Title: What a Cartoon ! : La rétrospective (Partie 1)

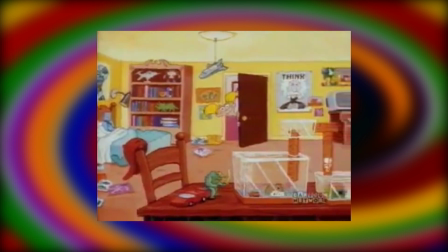Nous découvrons la chambre de Dexter alors que la caméra nous fait voir le laboratoire géant qu'elle cache.
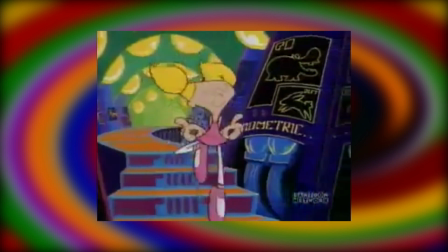Ce court-métrage compte beaucoup sur les panoramas et l'exploration visuelle de cet univers pour en tirer un certain potentiel comique et nous a montré une richesse naissante.
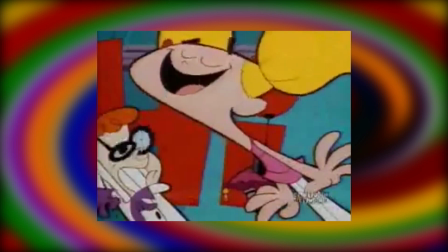Dexter achève sa dernière invention avant que Didi ne vienne l'importuner, plus dans l'optique d'explorer le laboratoire que de lui rappeler de se préparer pour l'école.
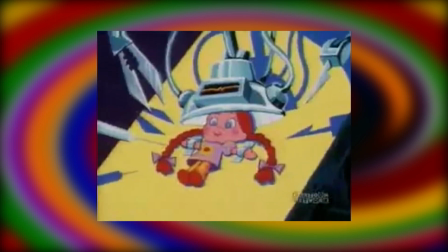On montre aussi un côté hypocrite chez Didi, furax de voir que son frère aurait fouiné dans sa chambre pour prendre sa poupée pour ses expérimentations,
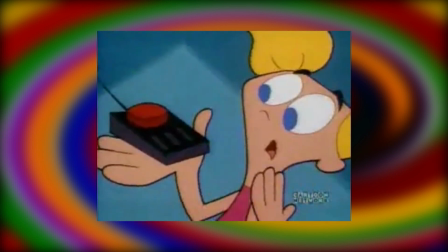jusqu'à ce que l'invention de Dexter tombe entre ses mains. Et l'irrépressible envie d'appuyer sur le bouton rouge est là, transformant Dexter en animal.
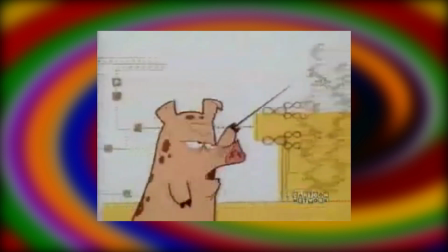Tandis qu'il prend revanche sur sa sœur, le court-métrage semble montrer son principal ressort comique, consistant en ses deux enfants se livrant à un duel riche en transformations animalières.
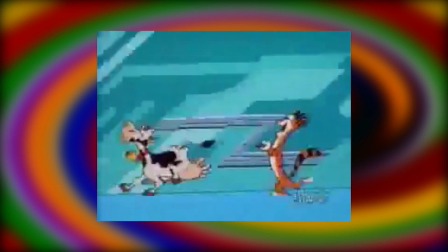Ce qui semble un peu répétitif de prime abord, puisqu'ils ne font pas grand-chose de plus avec, on voit juste l'un transformer l'autre en un animal différent pendant quelques instants.
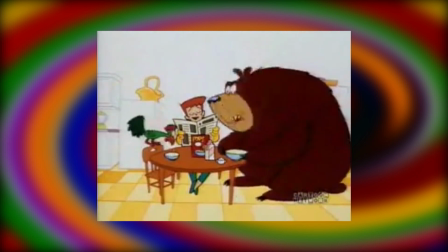Mais plus le court-métrage avance, et plus il tire un vrai potentiel créatif et comique avec ses transformations, comme les deux enfants recevant l'ordre d'aller se brosser les dents alors que l'un est un T-Rex et l'autre un castor.
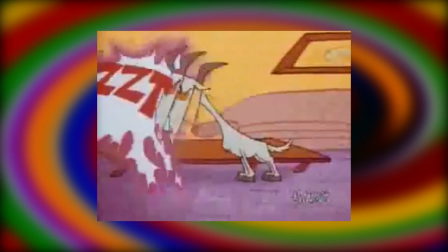Il y a un certain sens de la progression dans ce court-métrage qui fait assez plaisir,
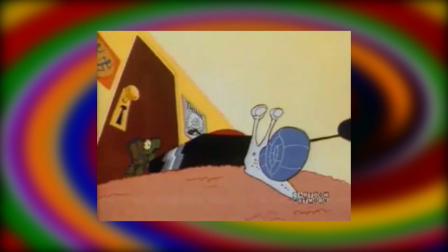et qui culmine à ce climax où l'un est un escargot et l'autre une tortue, et se précipitent tous deux vers le bouton alors que leur mère,
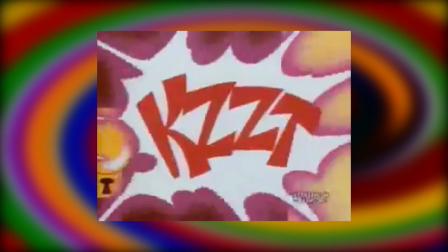encore ignorante de la situation, va voir ce qu'ils fabriquent. Mais lorsqu'elle arrive, la situation semble être rentrée dans l'ordre.
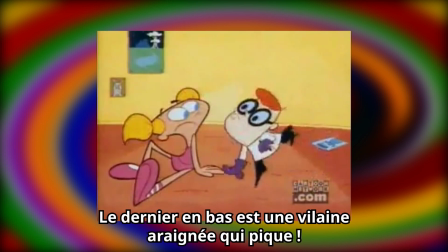Enfin, presque.
Last one down is an icky, icky, slimy spider.
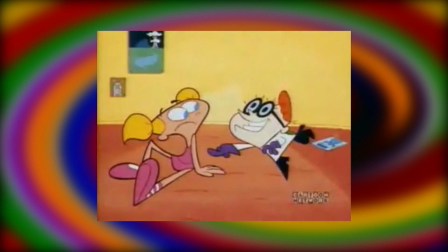Les deux finissent chacun dans le corps de l'autre parce que visiblement c'est une autre possibilité de ce bouton,
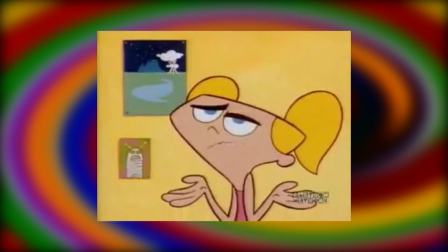et j'adore la réaction de Dexter en mode « Ouais, pff, allez, pourquoi pas ?» Why not?
I've been everything else today.
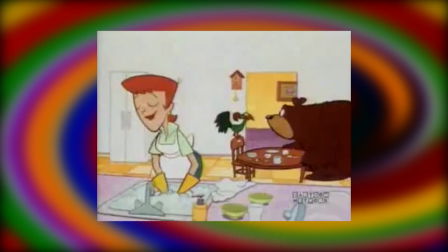Ce court-métrage use donc d'un sens de la progression pour que le comique de situation s'en trouve plus varié et plus efficace, mais compte aussi sur l'univers déployé en lui-même et la façon dont il est présenté.
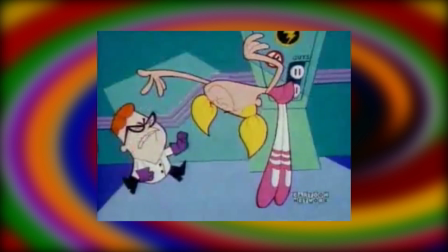Et bien entendu, il y a la dynamique entre Dexter et Didi qui joue un rôle important dans les résultats, une dynamique mieux établie que le court-métrage précédent.
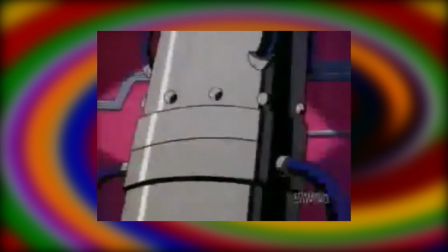Le conflit est suffisamment bien mis en place et l'animation est solide, montrant l'étendue de son potentiel tant dans la disposition des décors et les choix de couleurs que dans les angles de caméra choisis.
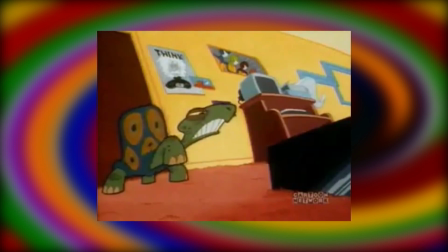Aussi, Changes semble partager des choses avec Meet Fuzzy Lumpkins dans ce qui semble être des récurrences de cette salve de court-métrage, comme l'usage d'onomatopées pour accentuer quelques gags.
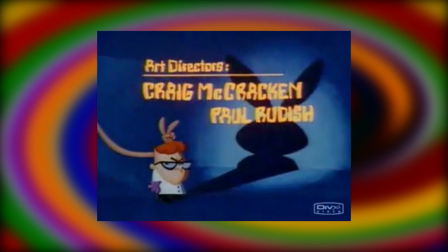D'ailleurs, notons que Craig McCracken est l'un des responsables de la direction artistique de Changes et que Gendy Tartakovsky l'est pour Meet Fuzzy Lumpkins. Les deux étaient bons camarades lors de leurs études à CalArts, ça ne m'étonne pas qu'une confiance mutuelle en résulte.
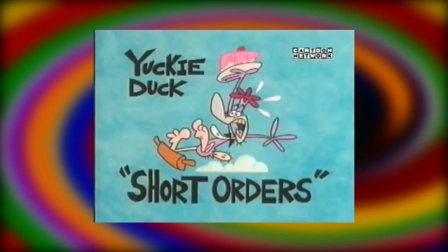Bref, après ce bon court-métrage, passons au suivant nommé Yucky Ducky Short Orders, créé par Patrick Ventura.
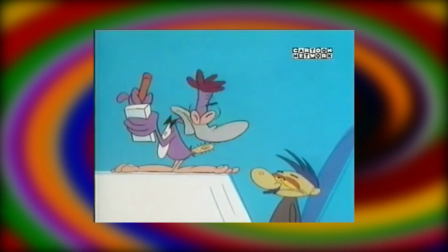Non, aucun lien de parenté. Là, ce sera plus rapide à présenter parce qu'il fait partie des courts-métrages n'ayant pas pu aboutir à plus qu'un court-métrage, et à vrai dire, je pense que c'est pour le mieux.
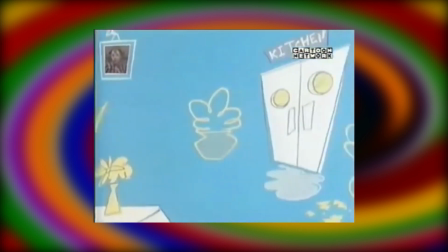Là, on remarque déjà que comparé aux deux courts-métrages précédents, le service minimum a été effectué sur les décors.
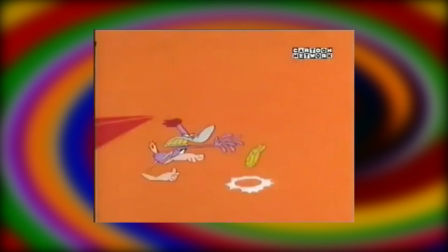On est dans ce style consistant majoritairement à surtout faire passer l'impression d'un lieu par les couleurs et les formes un peu abstraites,
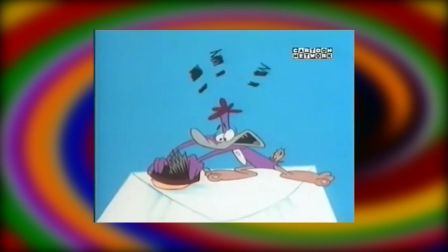et aussi à faire en sorte que les couleurs reflètent occasionnellement l'émotion des personnages telle qu'exprimée à l'écran.
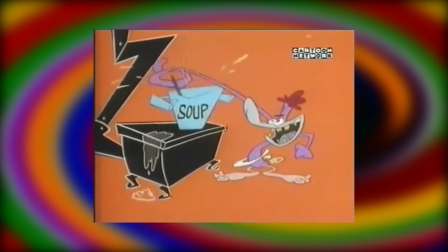Le court-métrage en lui-même se déroule dans un restaurant avec un canard comme cuistot dont le maître mot n'est certainement pas de s'assurer de la qualité de la bouffe, ça repose assez sur l'humour crado ici,
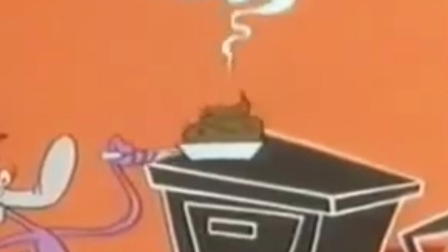bien en vogue depuis les années 90. Je veux dire, il cuisine quoi alors? Et sinon, ce court-métrage c'est...
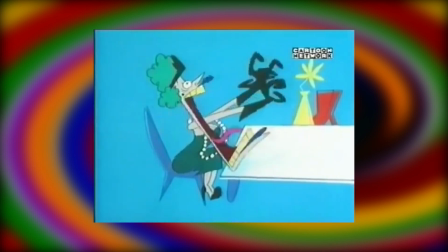Je sais pas, vous voyez ces caricatures moqueuses des cartoons avec des personnages bruyants, des faciès ridiculement exagérés et des bruitages absolument partout?
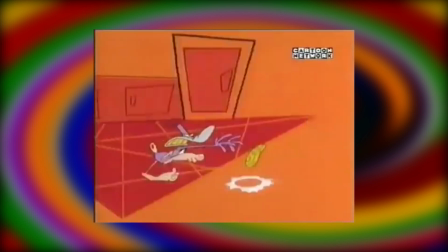C'est un peu à ça que me fait penser ce Short Orders, à une caricature qu'on fait passer pour un court-métrage légitime.
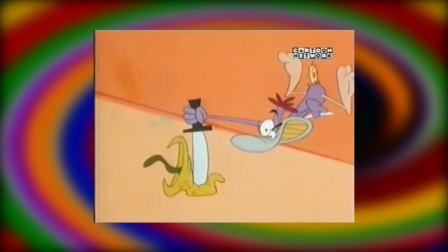Contrairement aux deux précédents qui avaient un sens de la progression, là ça garde majoritairement le même rythme hystérique et franchement je l'ai trouvé assez épuisant.
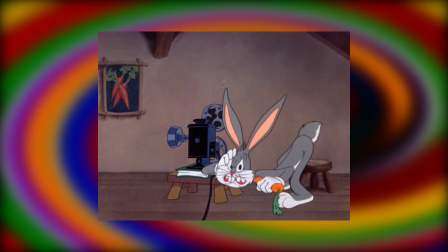J'aime beaucoup les cartoons vifs et déjantés avec de l'animation over the top,
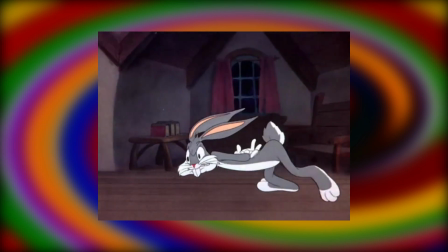mais l'important avec ça c'est de savoir maîtriser le sens du dosage et de la frénésie et pas se contenter de jouer les hystériques tout le long.
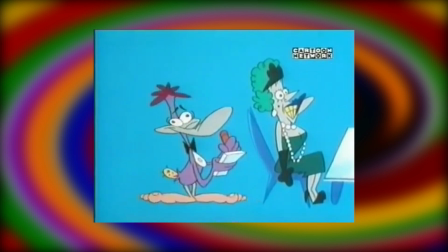Pour moi ce court-métrage c'est un peu l'équivalent de quelqu'un qui secoue ses clés devant un enfant pendant 7 minutes.
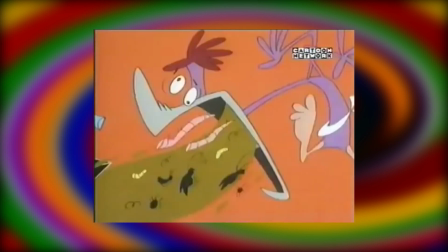Avec des gags de vomi.
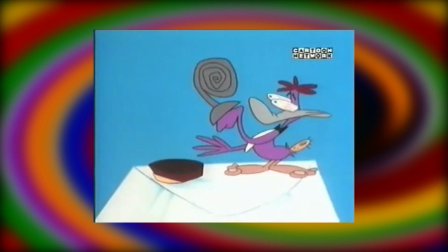J'apprécie des idées cartoonesques de ce court-métrage, ceci dit, notamment la séquence où il tente de découper une viande bien trop cuite, qui me fait penser à un cartoon de Chuck Jones, à défaut d'en avoir la finesse,
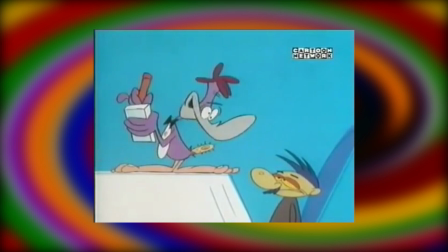bien évidemment. J'aime aussi la musique, comme si on avait croisé un cartoon avec un film muet qui officie de bon accompagnement.
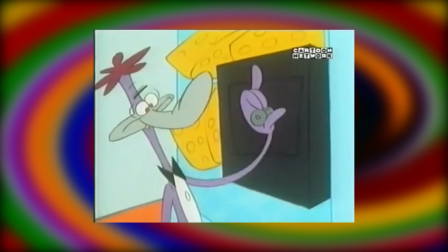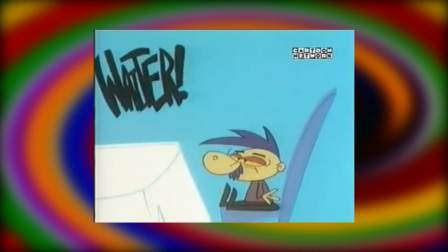Et ça semble confirmer la récurrence des onomatopées, mais là ça trouve une façon créative de le faire.
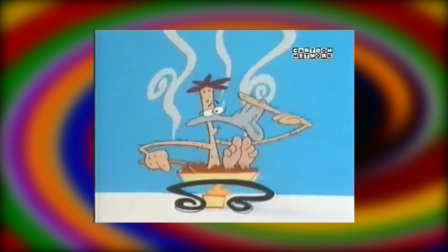Mais dans l'ensemble, très honnêtement, je me suis lassé un peu vite à voir ce court-métrage exagérément hystérique, parfois pour rien.